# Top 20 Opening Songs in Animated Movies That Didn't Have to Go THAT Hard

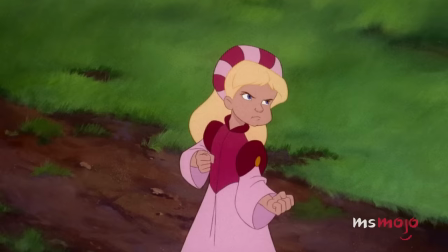The song establishes Derek and Odette as two people who do not want to get married under any circumstances,
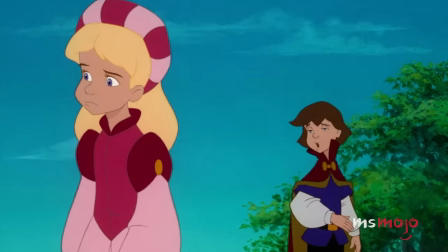despite the not-so-subtle prodding of their parents.
So happy you could come, so happy to be here.
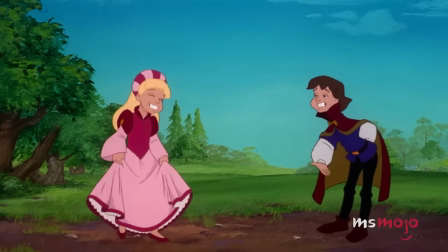How I'd like to run. This is not my idea.
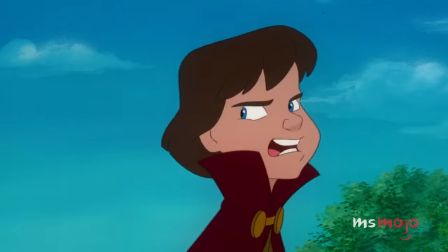This isn't my idea of fun.
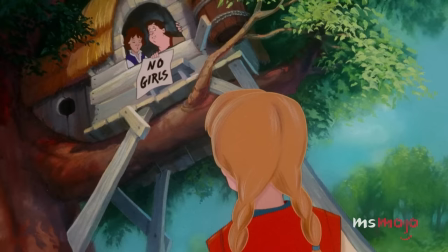The alternating perspectives effectively characterize our leads, all the while tracking a clear progression in their relationship.
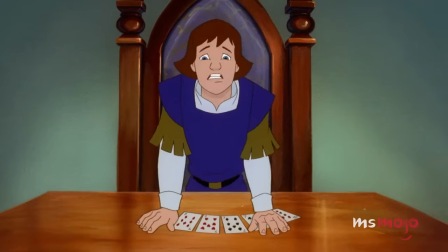It admirably balances story and character with a catchy rhythm that will leave you humming long after the credits roll.
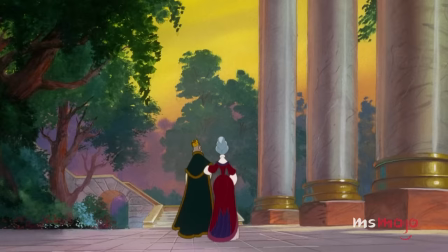It may not be Derek or Odette's idea of fun, but it sure is a good time for us.
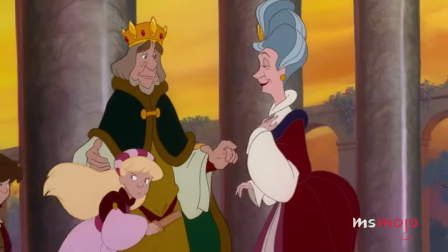This is my idea. This is my idea of a match.
Number 10, Real in Rio, Rio.
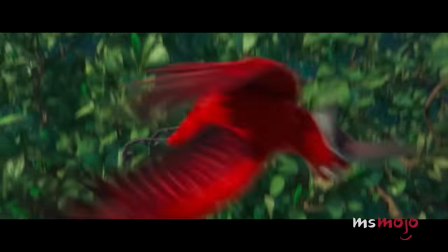Upbeat, exciting, and bursting with life, the titular song that begins this animated feature is one of the most striking in modern memory.
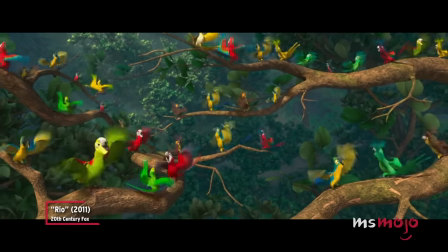All the birds of a feather, do I love most of all.
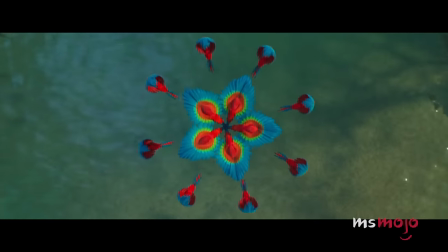We are the best, rhythm and laughter, that's why we love carnival.
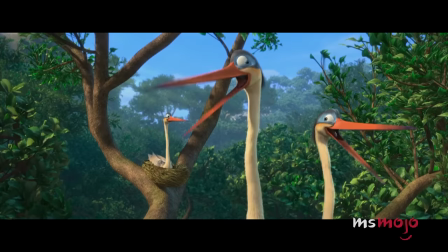Accompanied by suitably festive animation and lighting, the dynamic tempo helps achieve the cardinal rule of storytelling to show and not tell.
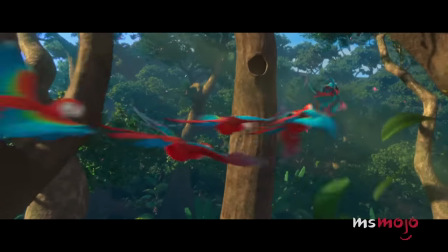It may be called Real in Rio, but the spirited execution and energetic rhythm demonstrates the beauty of the tourist hotspot in a way words couldn't.
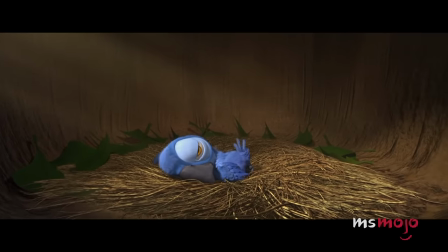And the film is all the better for it.
Everyone here is on fire.
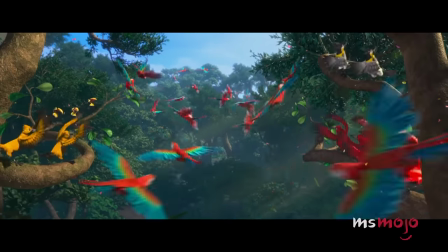Get up and join in the fun. Dance with a stranger.
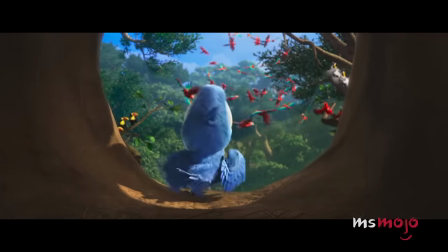Romance and danger. Magic could happen for Rio.
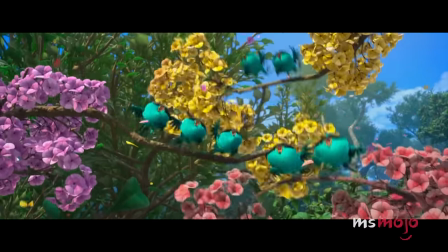Much of the story's emotional weight hinges on the effectiveness of this number.
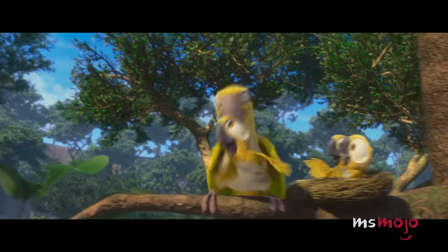Rest assured though, with a song like this, we're ready for a long vacation in Rio.
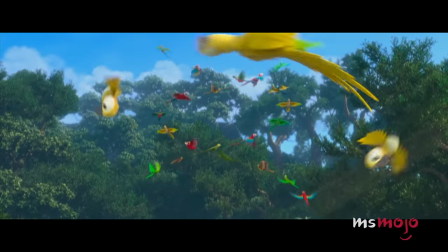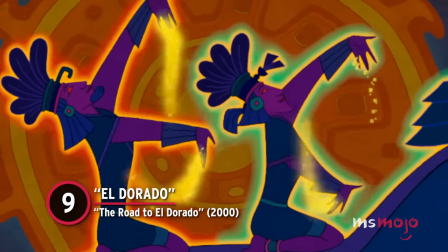Number 9, El Dorado, The Road to El Dorado.
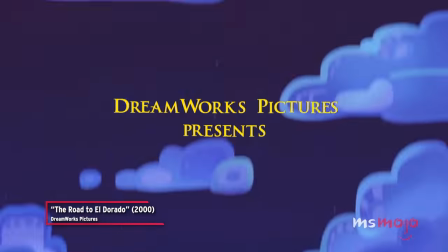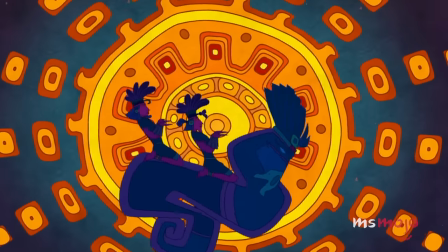It may be named after a literal city of gold, but this cult hit's stellar soundtrack is almost just as valuable.
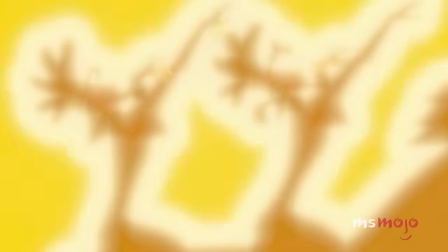Music supervisor Mary Lotta Jacob approached the film's sound with worldly aspects in mind to respect the Eastern influences of the story.
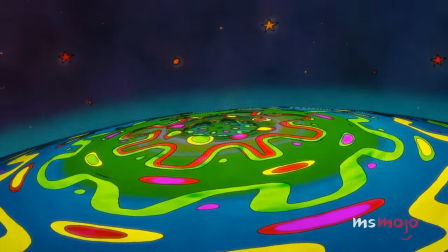But that wasn't the only ingredient that led to this immaculate opening number.
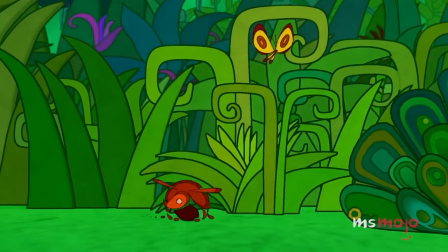The gift of a paradise, peaceful and harmonious.
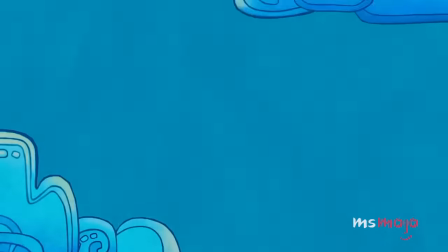With composition by Elton John and Tim Rice, it's no wonder this debut song is a delightful earworm we're more than happy to let hang around.
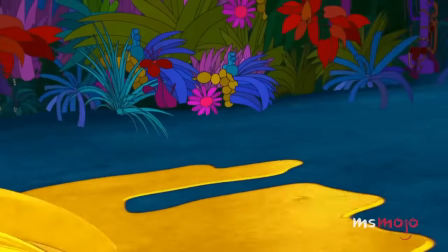For as brief as it is, the tune manages to perfectly represent the aesthetic and influences of the film,
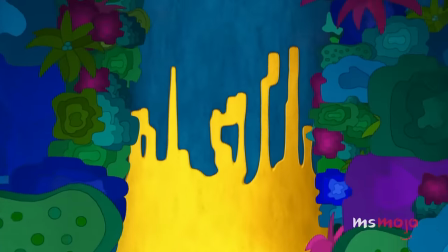capturing a distinct flavor of music not often heard in Western cinema.
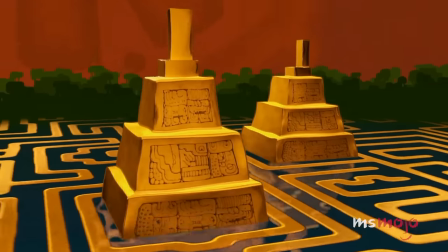El Dorado, El Dorado, El
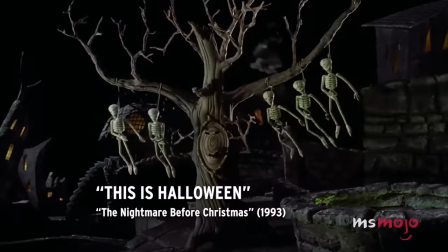Dorado.
Number 8. This is Halloween, The Nightmare Before Christmas.
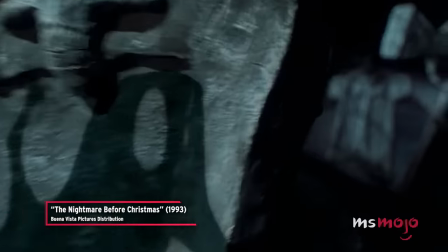Boys and girls of every age, wouldn't you like to see something strange?
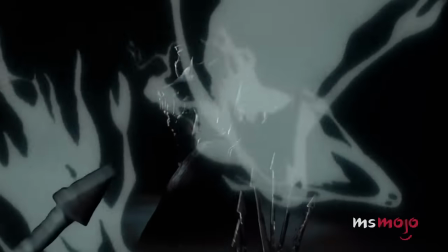As a film unlike anything else, well, ever,
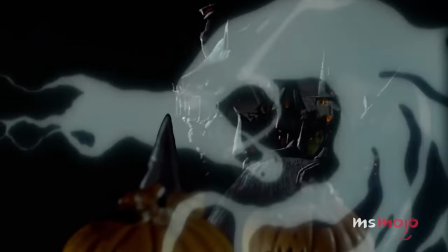it's fitting that the starting number boasts an ironclad grip on the gleefully weird tone that makes this holiday mashup so popular to this day.
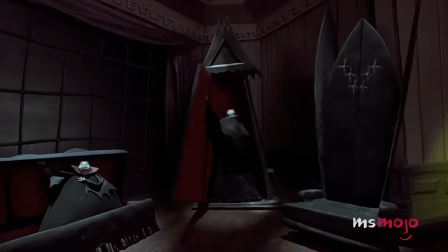If the stunning stop-motion animation didn't hook you, this delightfully oddball song absolutely would.
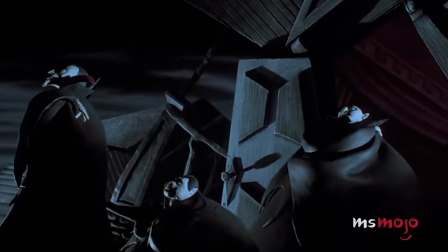In this town we call home, everyone hail to the pumpkin song.
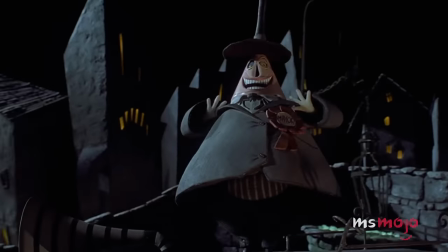In this town, don't we love it now? Everybody's waiting for the next surprise.
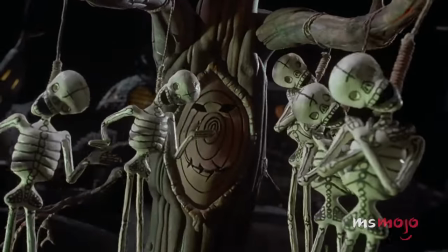Like the film overall, this number somehow finds a marriage between the cheer of Christmas and the spookiness of Halloween.
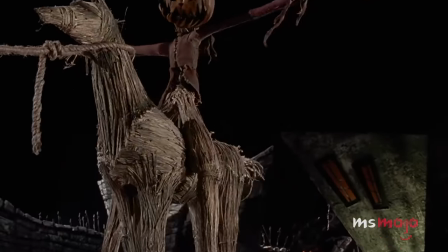The end result is a tune that's both merry and a little uncomfortable. Not that it matters too much.
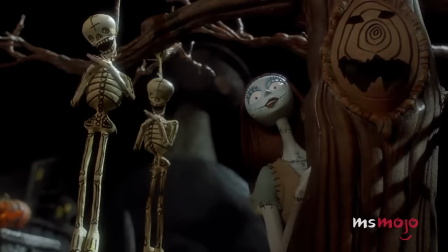Regardless of the holiday, we'll happily sit through the hijinks of Jack Skellington if it means we can dance to this song one more time.
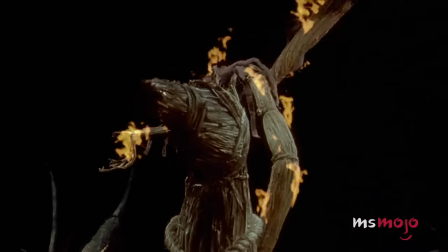Everyone hail to the pumpkin king. Now this is Halloween. This is Halloween.
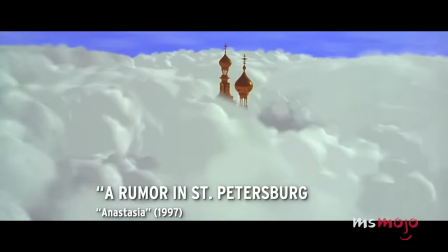Halloween. Halloween.
Number 7. A Rumor in St. Petersburg.
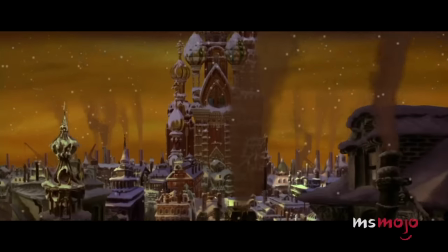Anastasia. You'd be forgiven for assuming this animated princess tale is among the Disney catalog,
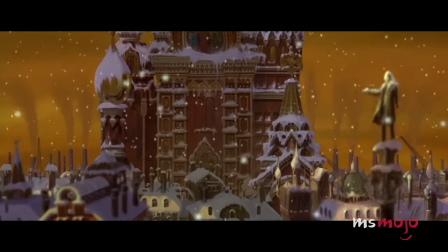especially since its grand introduction feels right at home alongside some of the classics.
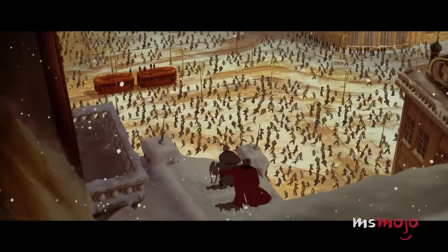The song has a certain enchanting quality that makes it impossible to resist.
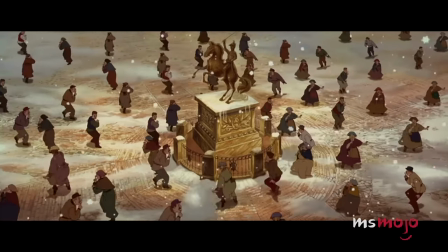Have you heard? There's a rumor in St. Petersburg. Have you heard what they're saying on the street?
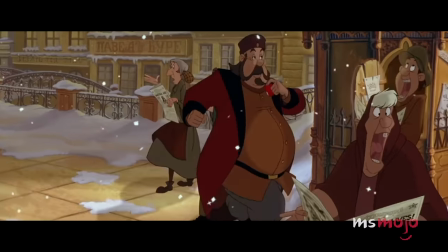A brilliant rise and fall of harmonies gives real excitement to the talk of the princess's return.
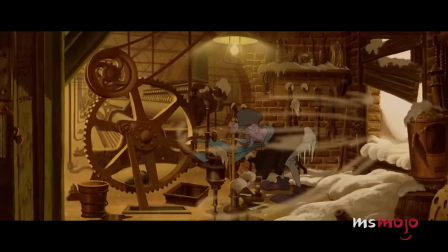The bombastic chorus also lends the vocals a gritty yet dignified tone that sells the grim state of the world.
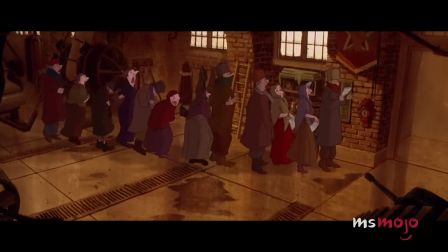Oh, since the revolution, our lives have been so gray. Thank goodness for the gossip that gets us through the day.
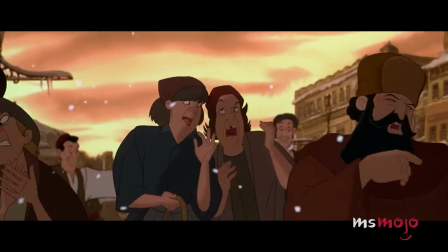Hey!
St. Petersburg is practically its own character here, and brought to life by expressive animation and clever rhymes,
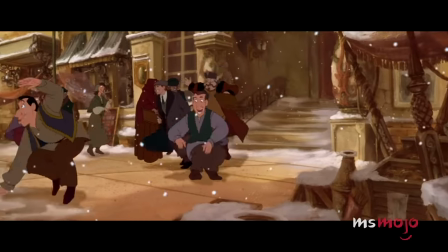marks this number as one of the standouts from any animated opener, Disney or not.
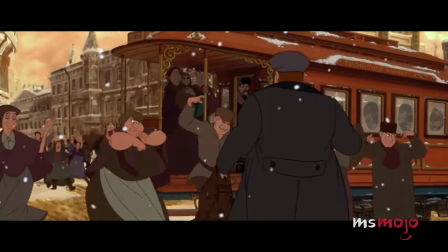Well, we guess Disney does own Fox now.
A fascinating mystery.
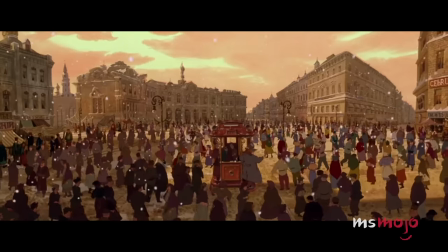The biggest con in history. The Princess Anastasia.
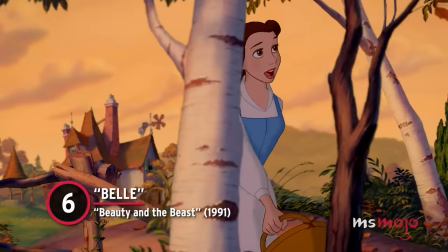Number 6. Belle, Beauty and the Beast. When people think of Disney opening songs, this one probably comes to mind.
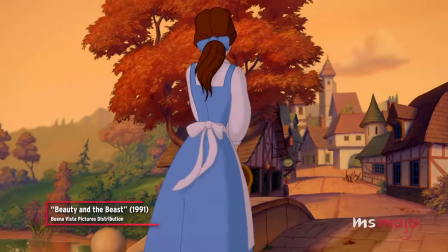And that's for a very good reason.
Little town full of little people, waking up to
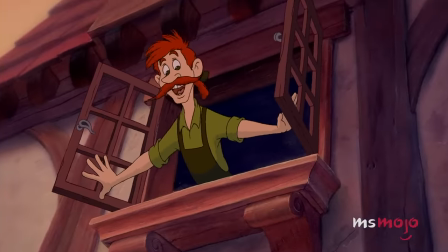say, bonjour, bonjour, bonjour, bonjour, bonjour.
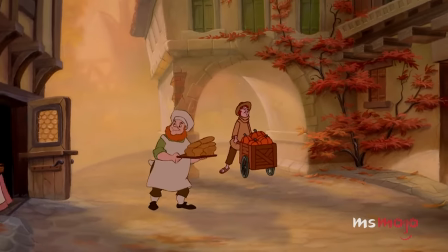After the prologue, there's no better way to kick off a musical than with a good old-fashioned group number,
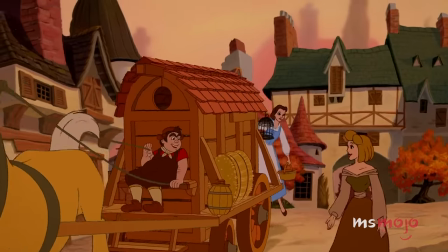especially one with as much heart and soul as Belle. The way the townsfolk's mundane lives weave into the harmonies breathes so much life into the world.
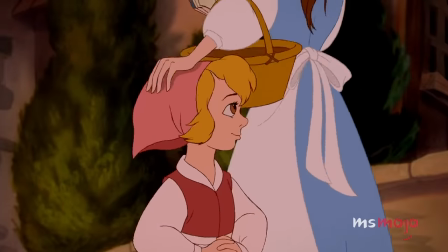Plus, we get so much exposition without ever having to sacrifice the song's commanding cadence.
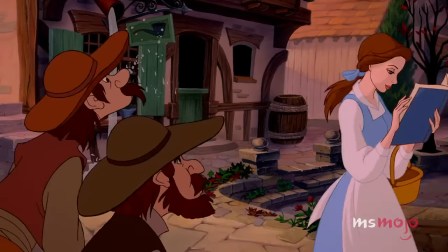With a dreamy thought and her nose stuck in a book, a puzzle to the rest of us is Belle.
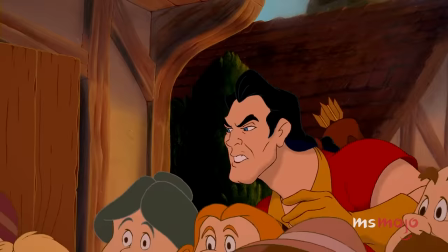This is a real and true ensemble number, but even beyond all that, Belle is simply satisfying to listen to.
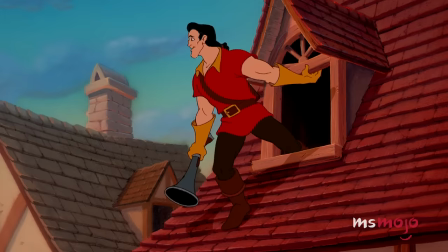It's a masterclass of musical arrangement that just never gets old, no matter how many times you hear it.
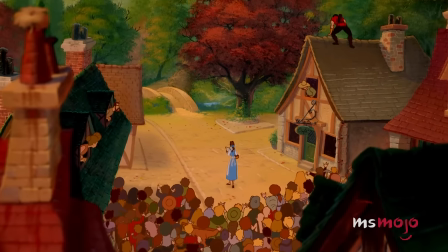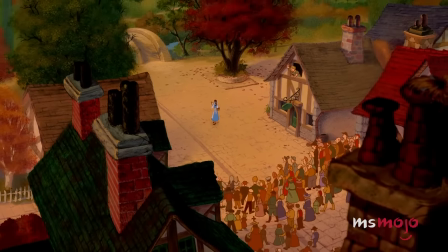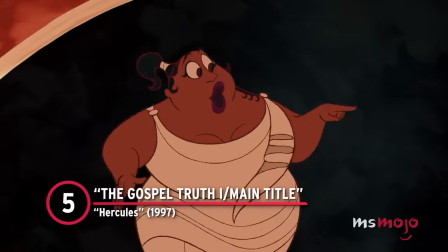Number 5. The Gospel Truth 1 main title, Hercules.
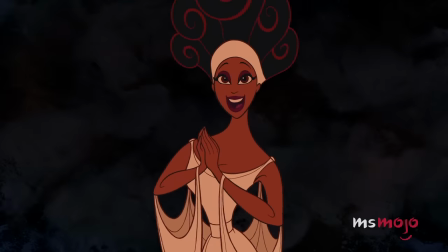Standing out amongst the action, romance, and tragedy to come, this movie starts with an undeniably rocking musical number.
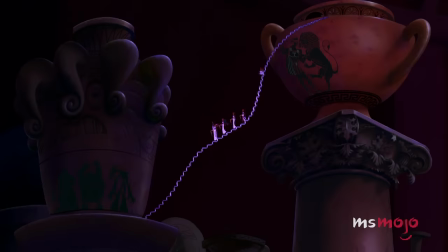Back when the world was new, the planet Earth was down on its luck, and everywhere gigantic brutes called titans ran amok.
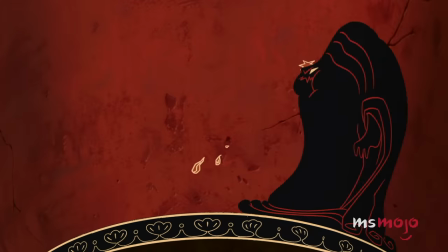It's hard to think of any other opening song that reaches the same levels of funky fun as this.
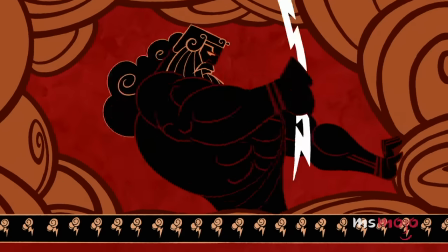With all the personality, charm, and soul that represents iconic composer Alan Menken at his apex,
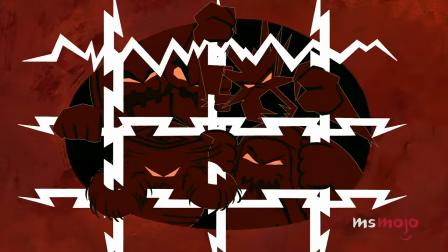the beat introduces us to the world of gods and monsters. But it's easy to forget that when you're lost in this high-energy chorus.
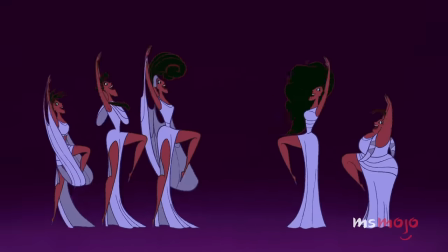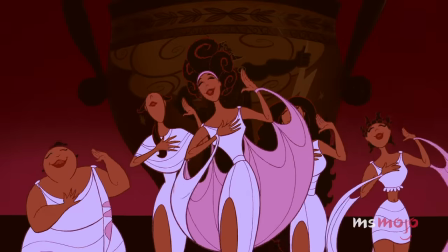It is pure fun, through and through, and ends up as a high point in a film with an already legendary soundtrack.
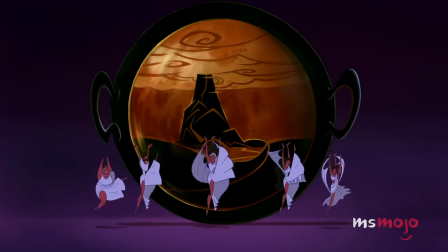Greek gods and gospel jazz? Now that's a match made in Olympus.
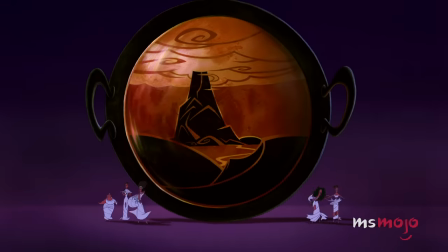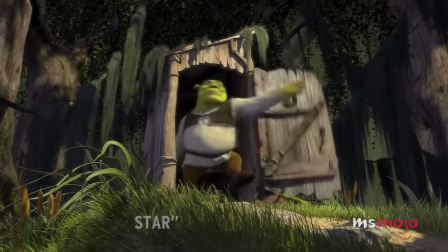Number 4. All-Star, Shrek.
Somebody once told me the world is gonna roll me.